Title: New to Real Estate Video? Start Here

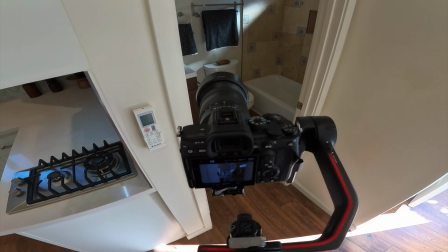[8:33]
We're not gonna walk we can walk all the way in, but we're just gonna have to cut it before we get to that part.
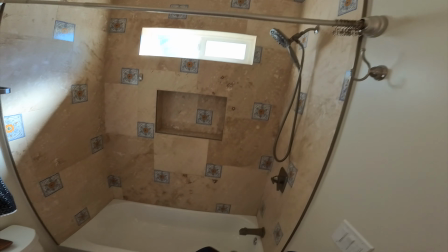[8:40]
So we'll cut it there and maybe try to do some sort of detail shot.
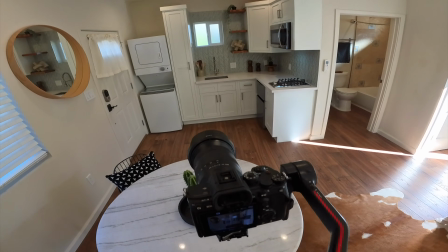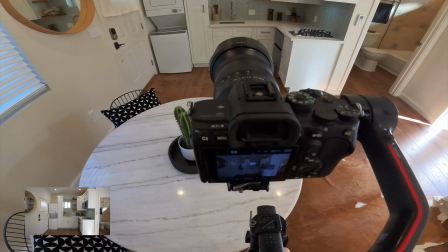[8:54]
Kitchen shot, we'll get a couple of details of this too. The realtor really wants to sell the ADU.
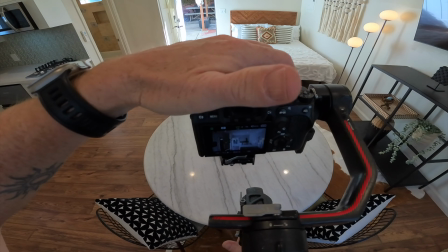[9:02]
That's the big selling feature in here, so I'm gonna overshoot this just a little bit.
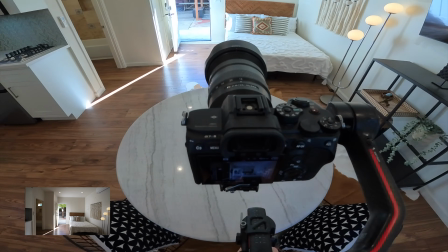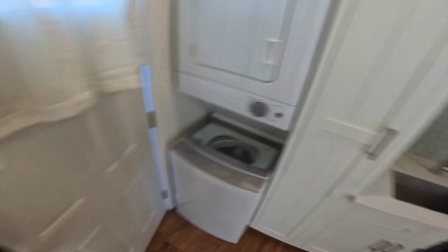[9:12]
And then he wanted to make sure that we got this because it has its own patio.
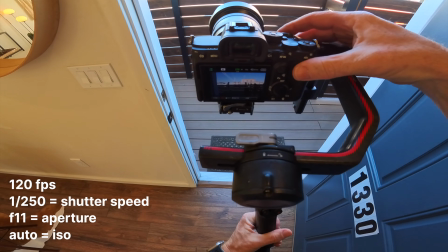[9:19]
Adjust my aperture. We're gonna go back up to, let's see, F11.
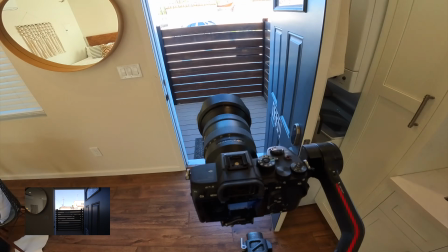[9:30]
Let's do a straight walk out.
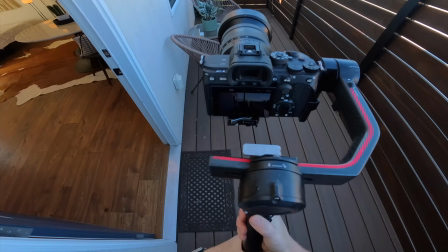[9:35]
Okay. And then he wants to show the seating.
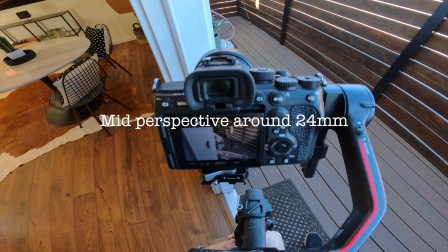[9:41]
So we'll do the same thing here. I don't want to show, again, this door frame right here.
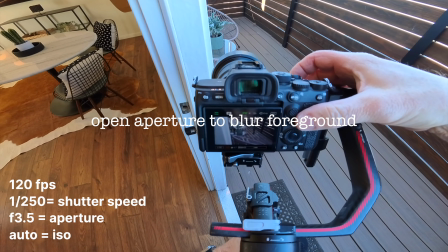[9:47]
I want to keep that sort of not the focus of attention. So I'm going to go to F3.5.
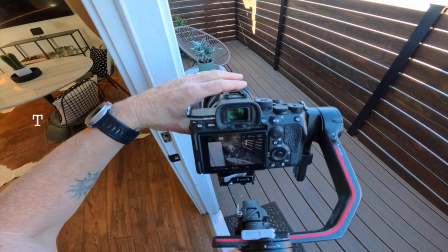[9:51]
If you're ever shooting something like this and you want to get an exterior shot, and you want a shallow depth of field, there's two ways that you can accomplish that.
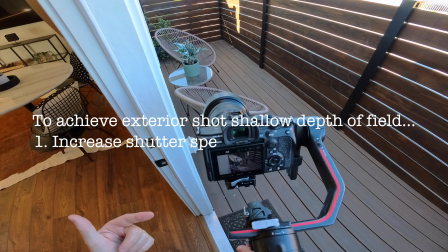[9:59]
One, you can up your shutter speed, that way you're not blown out, or you can use an ND filter.
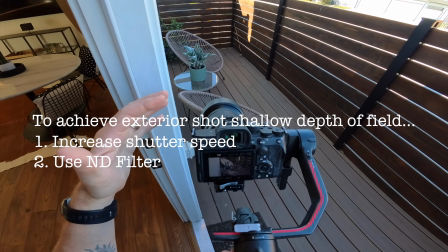[10:05]
I just choose to up my shutter speed, even though that's sort of breaking the rules. It's never been a big issue for my edits.
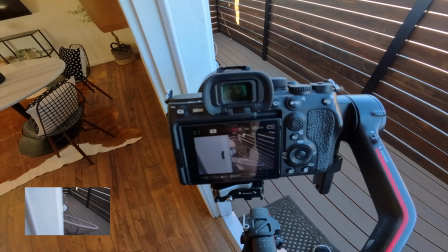[10:14]
In this case, it doesn't have to be done though.
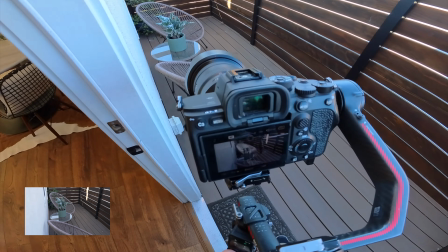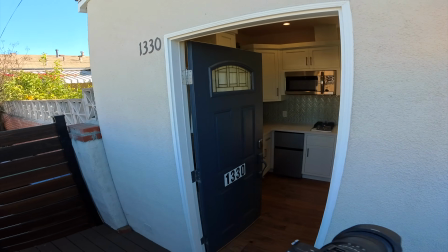[10:22]
Okay, and then I also want to show the address here.
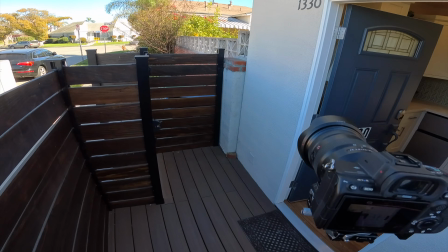[10:27]
Let's see.
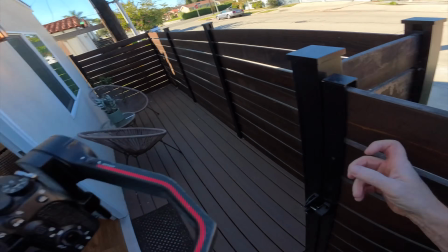[10:31]
I think I'm gonna do that with a detail shot out here, so I'll save that.
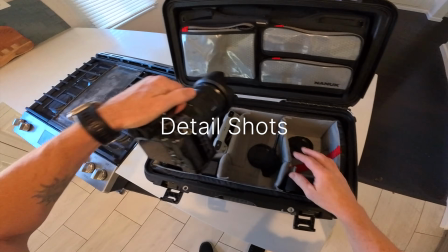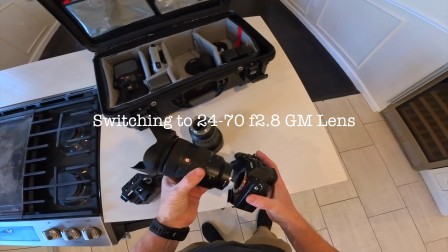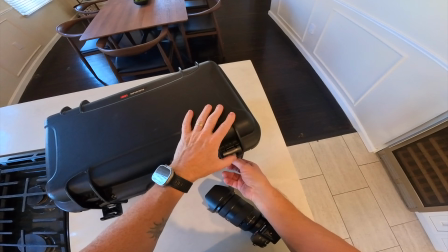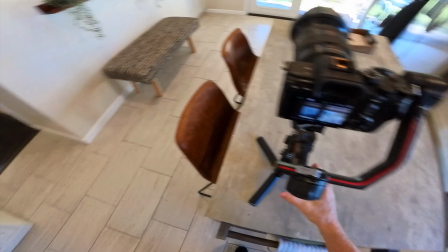[10:49]
All right, now we're gonna roll through here and get some detail shots.
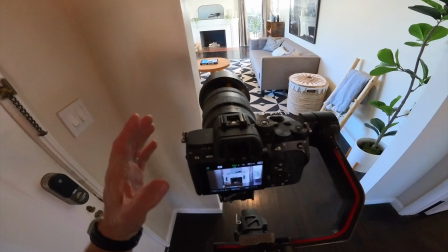[10:57]
Let's see, I think that I'm going to stay right here, even though I'm pretty far away, but that's kind of the beauty of having a longer lens too.
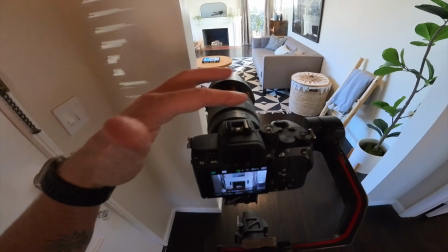[11:05]
This is a 24-70. Right now I'm at almost 70 millimeters, and I'm going to stay right here.
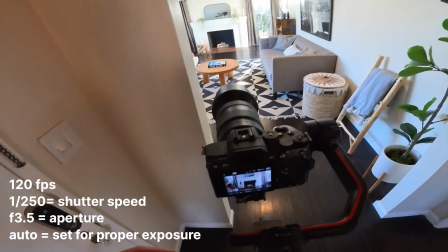[11:12]
I got my aperture at f3.5,
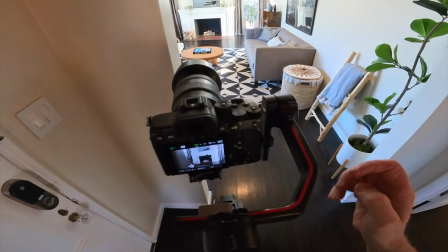[11:16]
and I think what I'm gonna do is I'm actually going to lock off my ISO instead of having it on auto, because what happens is when you go behind here,
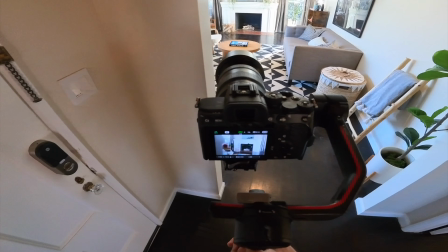[11:24]
the exposure changes. Right now it's at 3200, and then when I go here, the exposure is gonna drop, and you're gonna see that in the edit, so I don't like that.
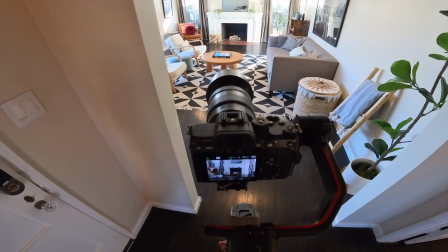[11:33]
So I wanna keep the exposure constant for this particular shot. When you're doing detail shots, like reveal shots, it's probably a good idea to do that.
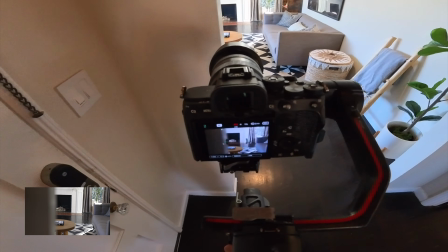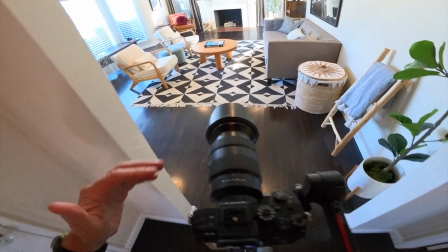[11:47]
Cool.
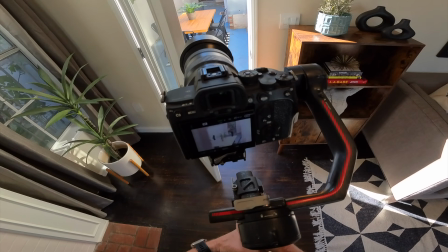[11:51]
Going to get something of this. Now for this one, I'm blinking right here.
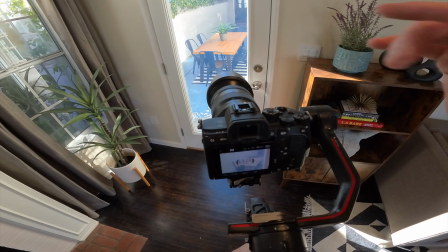[11:57]
We're overexposed. I do want to keep a shallow depth of field. So in order to do that, I got to raise up my shutter speed.
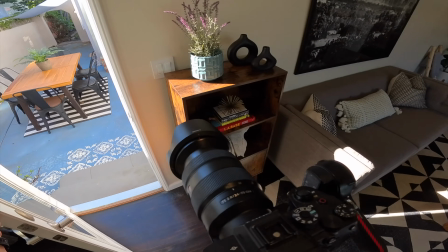[12:08]
I want to use this as something that I am revealing from.
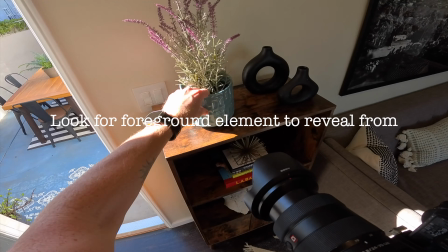[12:13]
So what I'm going to do is I'm going to put this plant down here.
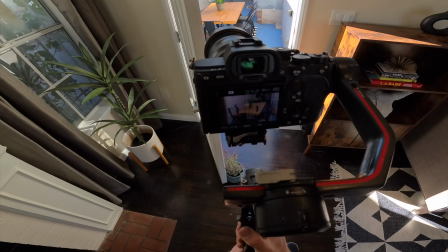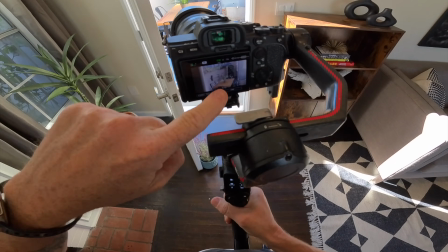[12:23]
I'm gonna go a little bit wider because I want to see that doorway right there.
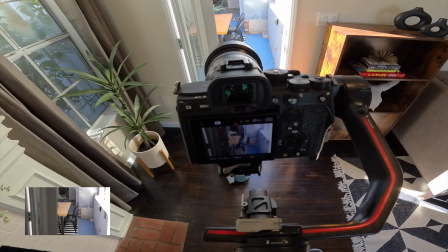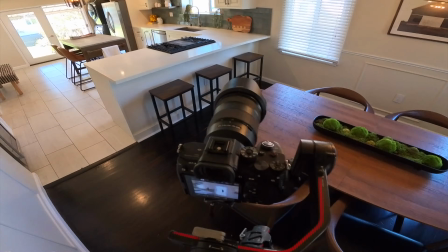[12:35]
Okay, let's see if we can get the chairs.